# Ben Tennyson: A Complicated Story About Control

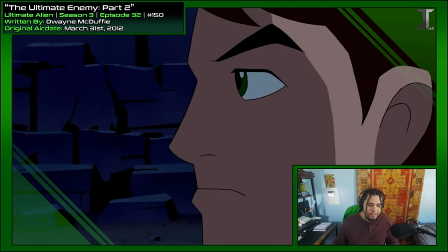1261s
I'm just gonna pretend that that's what's happening here and they're doing it on purpose.
Is it ready?
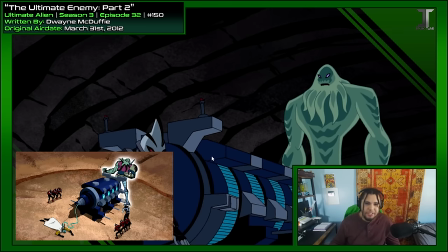1265s
So this is Vilgax's power drainer, which we saw in Vengeance of Vilgax part 1 and 2 in Alien Force.
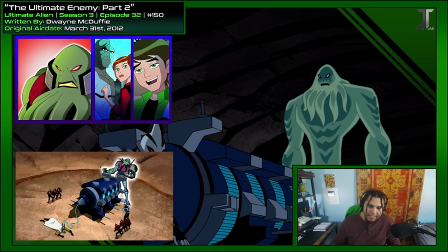1270s
I guess it's kind of neat to see this come back.
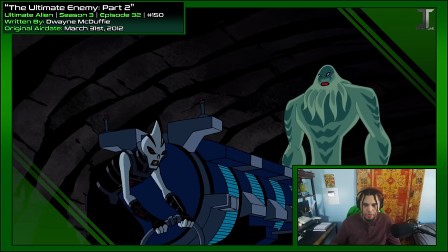1273s
Also, you'd think Dagon would be able to sense Vilgax somehow, because he is infused with all that Lacubra energy, and I mean if Gwen can sense other beings, Dagon should be able to.
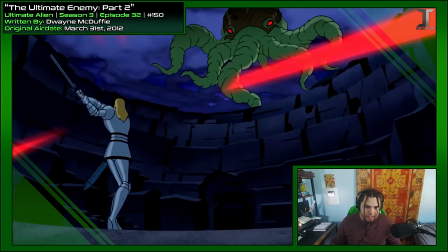1283s
Their power sets versus their size makes it pretty hard to choreograph a battle like this too.
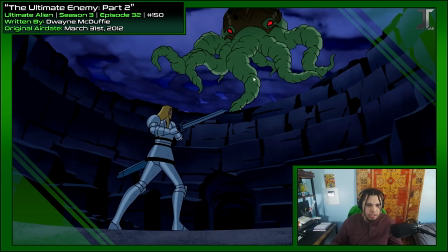1288s
George has some ranged attacks, but not primarily, and he also can't fly. And due to Dagon's size and being in the sky, there's not a lot of room for interactivity.
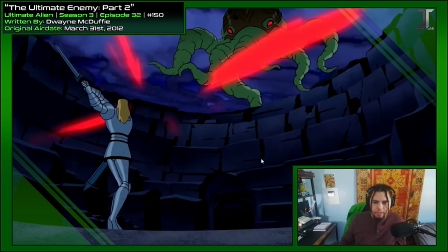1296s
They should have had Dagon shrink down and form to like a human-sized combatant just to make this battle work a little bit more. Like it'd be obvious like that's what they're doing, but you can come up with a billion in-universe reasons for him to do that. Maybe he's like, I don't need to use my full power to beat you, or maybe he turns into a clone of George to mock him and he fights like negative George.
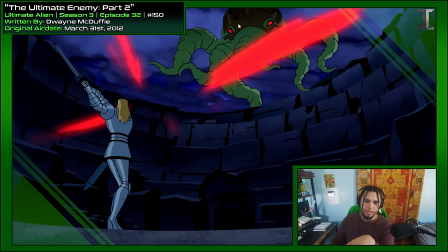1312s
Not great examples, I know, but like, I would trade him shrinking down for a poorer reason than limiting yourself to the interactivity between George and him.
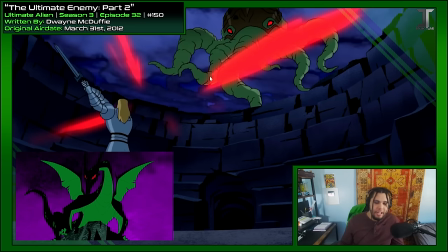1319s
Maybe he can even turn back into the dragon to like honor their past battle. That'll at least like lead to something with more versatility in what you can do with it.
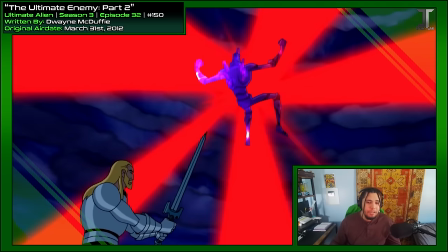1329s
Of course he's tired. I did love this scene though, Chromastone taking a blast from Dagon.
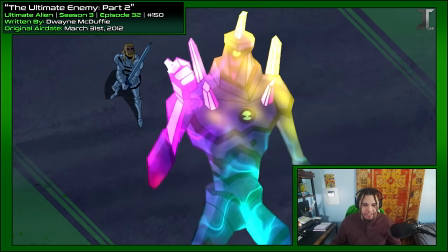1334s
After seeing Chromastone take a bunch of L's lately, it's nice for him to do something really cool.
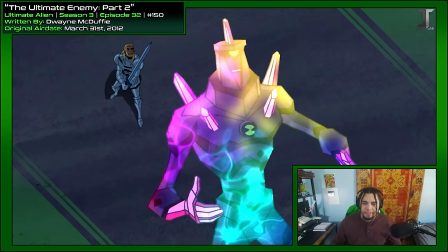1338s
I gotta say, I like this effect they have for him, but I'm so used to the other, where it's like the crystallized mosaic-y aura around him.
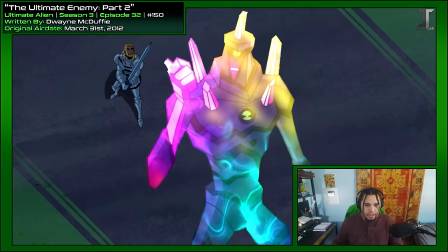1345s
He does do it right here though, like this kind of texture. This is like a whole animated texture that's layered on top of him.
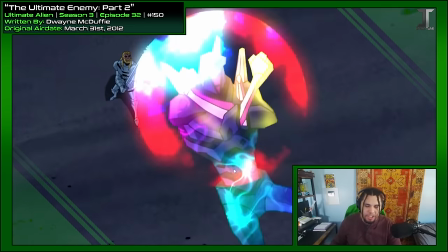1353s
But his blast does look awesome. Culminates in a giant sphere and a powerful beam erupting out of his chest.
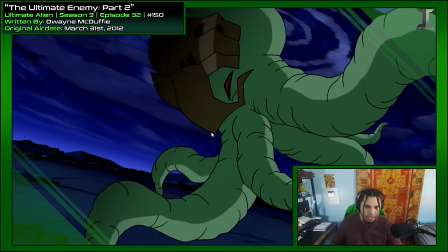1359s
This is the kind of action I should be seeing, and it even hurts Dagon so hard he shudders, already doing much better than Ultimate Waybig.
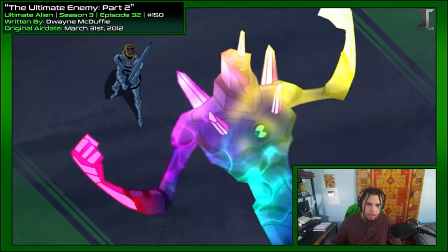1365s
But it's also worth noting that he's shooting Dagon's own power right back at him, so that's probably why it does more damage.
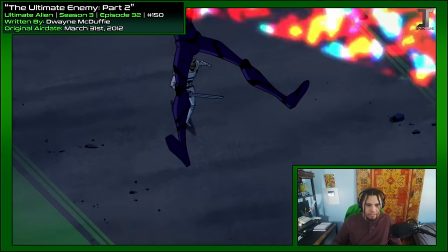1371s Now would be a good time to use it!
There we go.
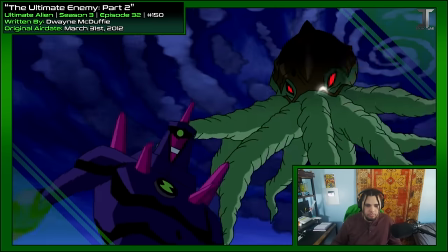1377s
Yeah, take him down.
How much power can you absorb? A lot!
I like to think that Ben has no idea and he's just guessing.
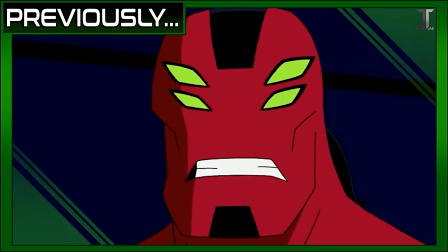1383s How much stronger do I get when I'm older? A lot! How long can you hold that up there?
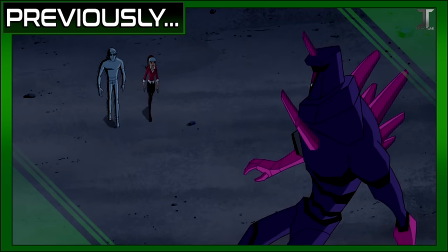1389s I don't know. A while. How much power can you absorb? A lot! Magnus Pulse!
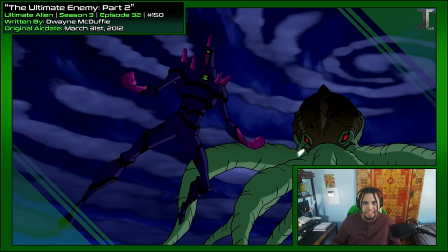1396s
Ooh, a spell shooting mana. Sounds like it's a multiplying spell. So she's not just shooting mana for him to absorb, she's shooting a very specific kind.
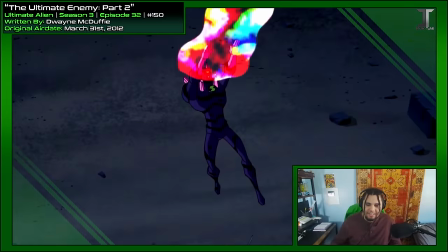1404s
And it hypercharges him. Dagon's adapting though.
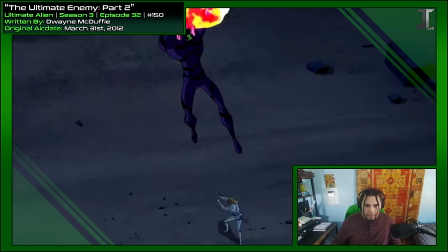1409s
First he's actually taking the hits, but now he's gotten used to it. And they can't affect him anymore.
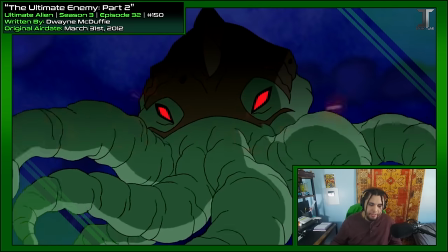1415s
Boom, smacked on the ground. That's the Chromastone we all know and love.
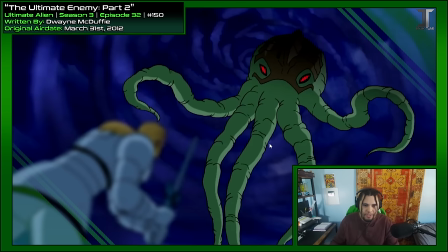1420s
See, another problem with having him up in the sky is there's not too much of a variety of ways you can do this shot.
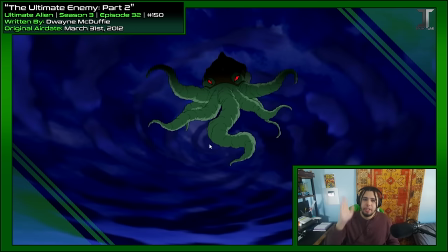1425s
Like, they're very limited to the way they can set up their camera, too. You're either looking up or you're looking down.
Clouds cannot protect you from my wrath!
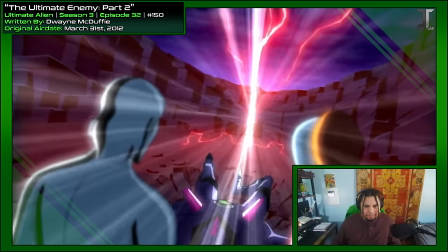1434s
Ooh, you actually see a skeleton and everything. This is done very nicely, too.
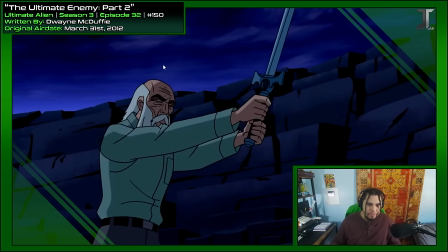1441s
I love all the effects on this. Oh, he's back to his regular form. And there he goes.
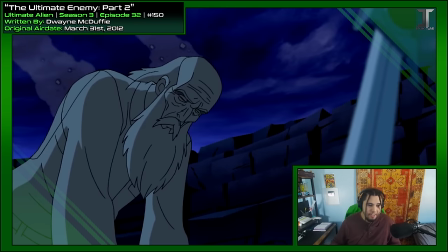1448s
Dagon killed him. Oh, man.
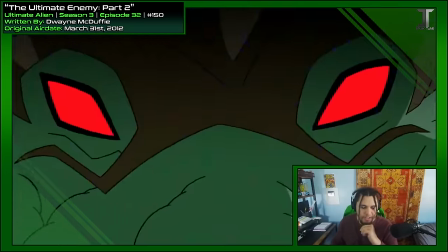1450s
This specific scene right here is pretty dramatic, but because of the weird pacing of the episode so far, they didn't really build up to this in a way to emotionally connect with it.
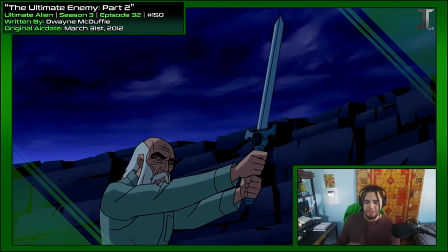1457s
This is one death I do think should have been done with a little bit more of the audience's emotions in mind, as opposed to my other argument where Edwards and Winston died, and I was like,
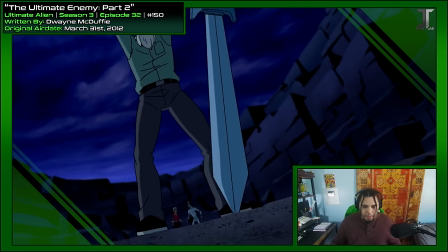1464s
it's cool if you don't feel anything, but this one I feel like you should have felt something. Maybe if you, like, centered the battle around him fighting Dagon instead of, like,
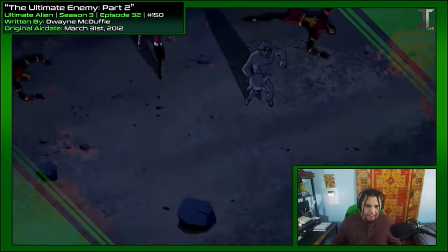1471s
Esoterica and Ultimate Waybig and Ultimate Wild Mud and all this junk that, like, no one really cares about.
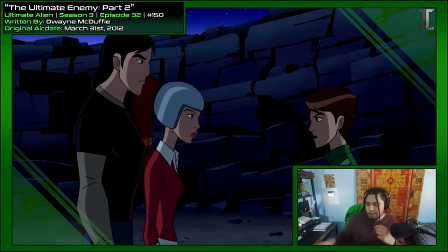1477s
Like, they sound like neat bullet points. Like, if you're pitching out a story and be like, all right, he goes Ultimate Waybig, then Kevin can use that plumber rifle and fight more Esoterica.
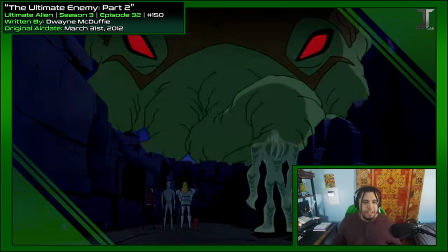1484s
Sure, it sounds great, but, like, everything in the season didn't build up to this.
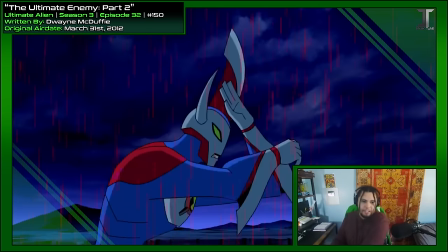1488s
We were building up to George versus Dagon, and that fight literally happened in the background for, like, most of his scenes,
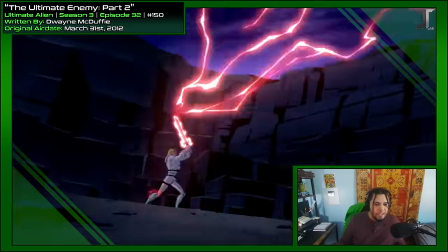1494s
and then George gets killed in a visually nice way, but emotionally insufficient.
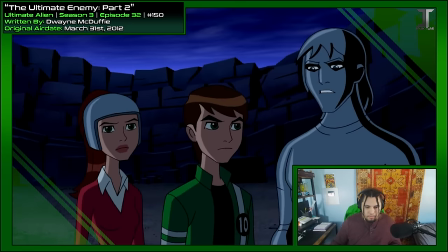1499s George didn't make it. Then it's up to us. We're right here with you, Ben.
I think their reactions were a good way to handle it, though. Like, you can tell they care, but they also need to prioritize the mission. It's like what that plumber said to Ben.
Sorry about your team.